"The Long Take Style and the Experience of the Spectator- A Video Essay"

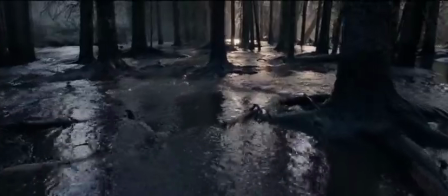(0:15)
the long take style,
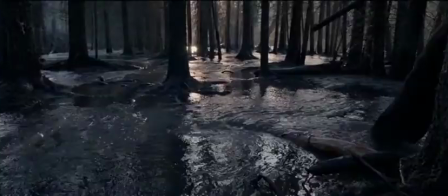(0:17)
a cinematographic approach that emphasizes depth of focus and camera movement in order to convey realism to an audience,
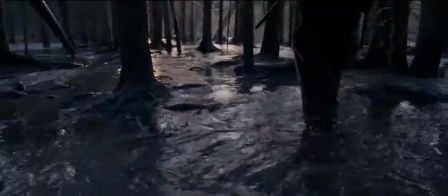(0:25)
or as film scholar Andre Bazin describes it, to bring the spectator into relation with the image,
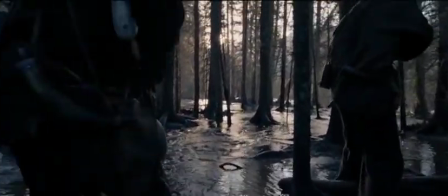(0:30)
closer to that which he enjoys in reality. In other words, to make us, the audience, feel as though we are in the passenger seat,
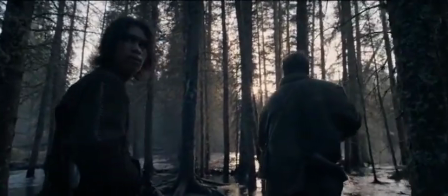(0:39)
in a position where we can practically reach out and run our hands through the frigid,
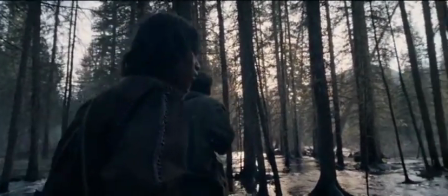(0:43)
trickling water or caress the enduring bark of the pine trees shown on the screen as we hover quietly and intently beside
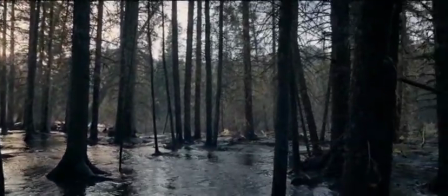(0:50)
our main characters.
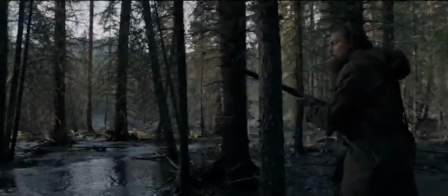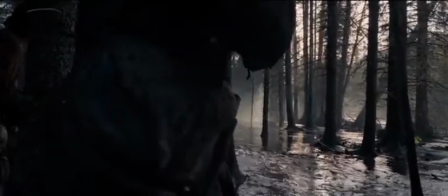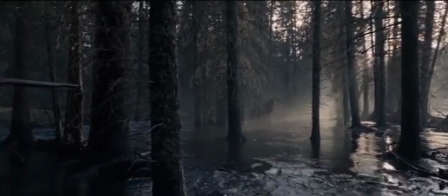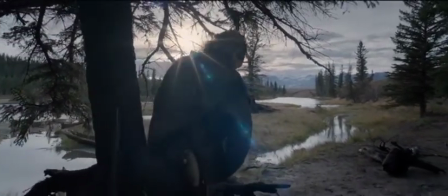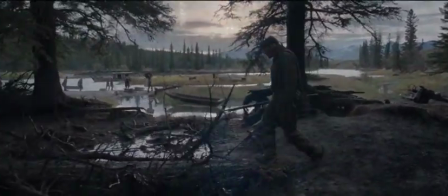(1:40)
In Alejandro Iñaritu's The Revenant, we don't just see the moments of tranquility and the moments of tension and violence.
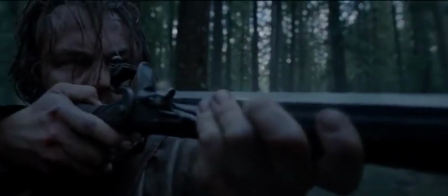(1:47)
We experience them, almost as if we were present in the film.
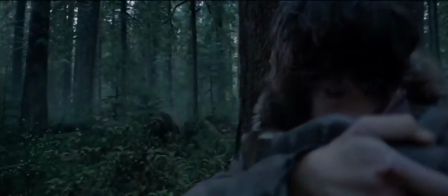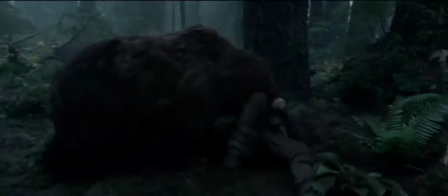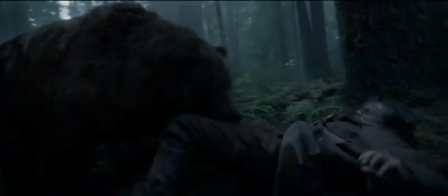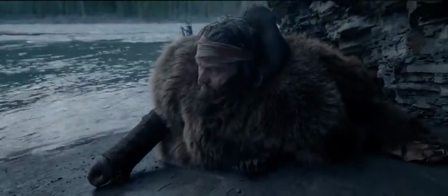(2:09)
Recently, however, I stumbled across a video essay called Recutting the Revenant, How the Long Take Can Fail,
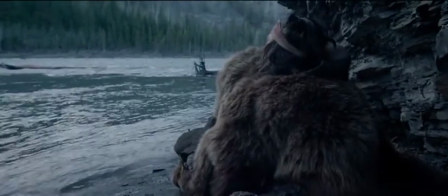(2:15)
whose author, while a proponent of the use of the long take in the film, believes that this scene,
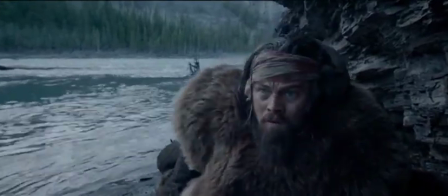(2:20)
in particular, would be better had the director chosen to make cuts instead of using one take.
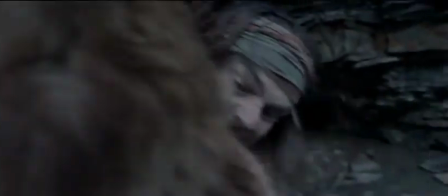(2:26)
The main character of this film, Hugh Glass, played by Leonardo DiCaprio, who is shown here,
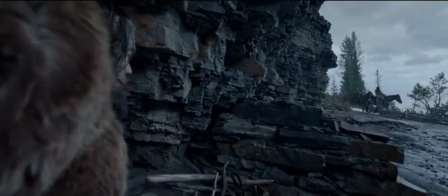(2:32)
has been left for dead by his comrades after barely surviving that bear attack we just saw, and is now being chased by a band of defensive Native Americans.
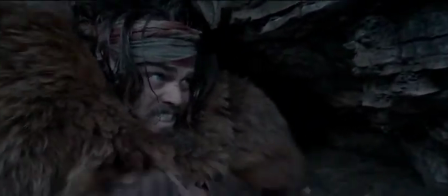(2:41)
According to the author of this video, the use of the long take and its camera movement distracts and disorients him,
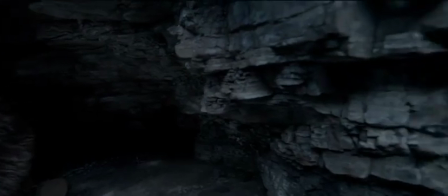(2:47)
and removes him from the perspective of Glass as he must try to hide from the Native Americans who unknowingly have him cornered.
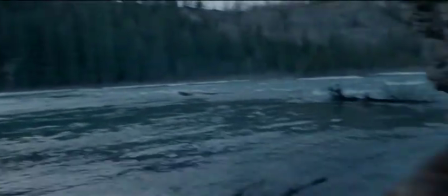(2:54)
We become a detached third party, he asserts. He also claims that if cuts are used, then Glass's point of view is clear to the audience,
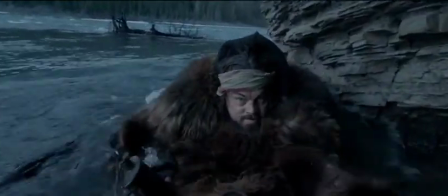(3:02)
which contradicts a statement made by Iñárritu, who, in discussing his stylistic choices for the scene, states,
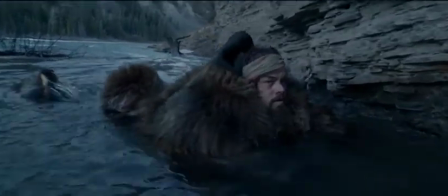(3:09)
I want the camera to play and to shoot this, to solve this scene in one single take,
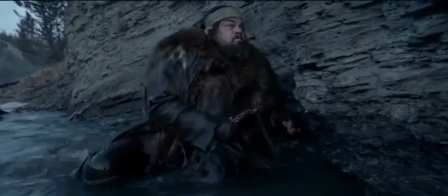(3:16)
to put the audience in the point of view of the character and feel what he's feeling,
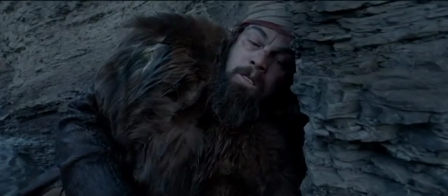(3:21)
seeing what he's seeing.
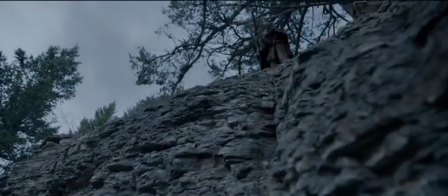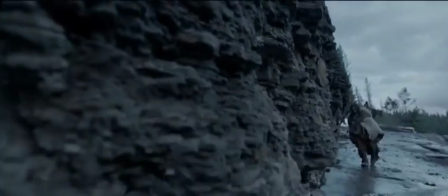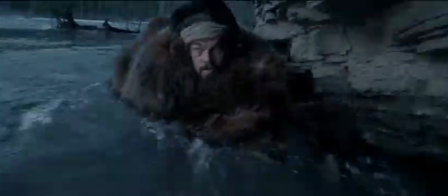(3:37)
Both my understanding of the long take style, as well as my personal experience with this scene, permit me to disagree with Thomas Flight, the creator of the video.
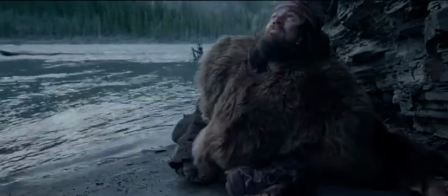(3:45)
If the chief objective of the long take is to make a scene feel more realistic and to place the spectator in the moment,
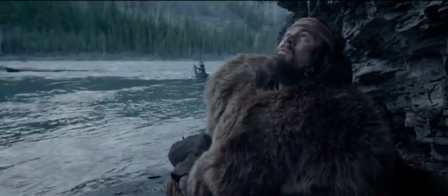(3:52)
just as Iñárritu comments in the New York Times, then I'd say this scene is a prime example of its correct use.
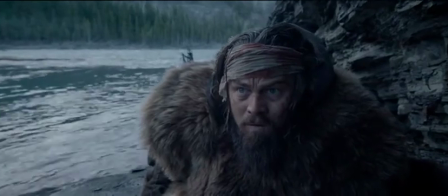(3:59)
While the point of view is that of a third party,
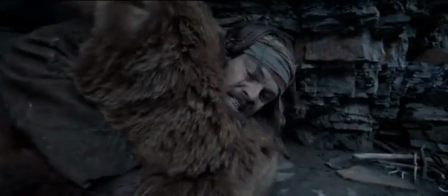(4:01)
the camera's placement at an eye level similar to Glass's makes us feel as though we are crouched next to him as the Native Americans close in and tension builds.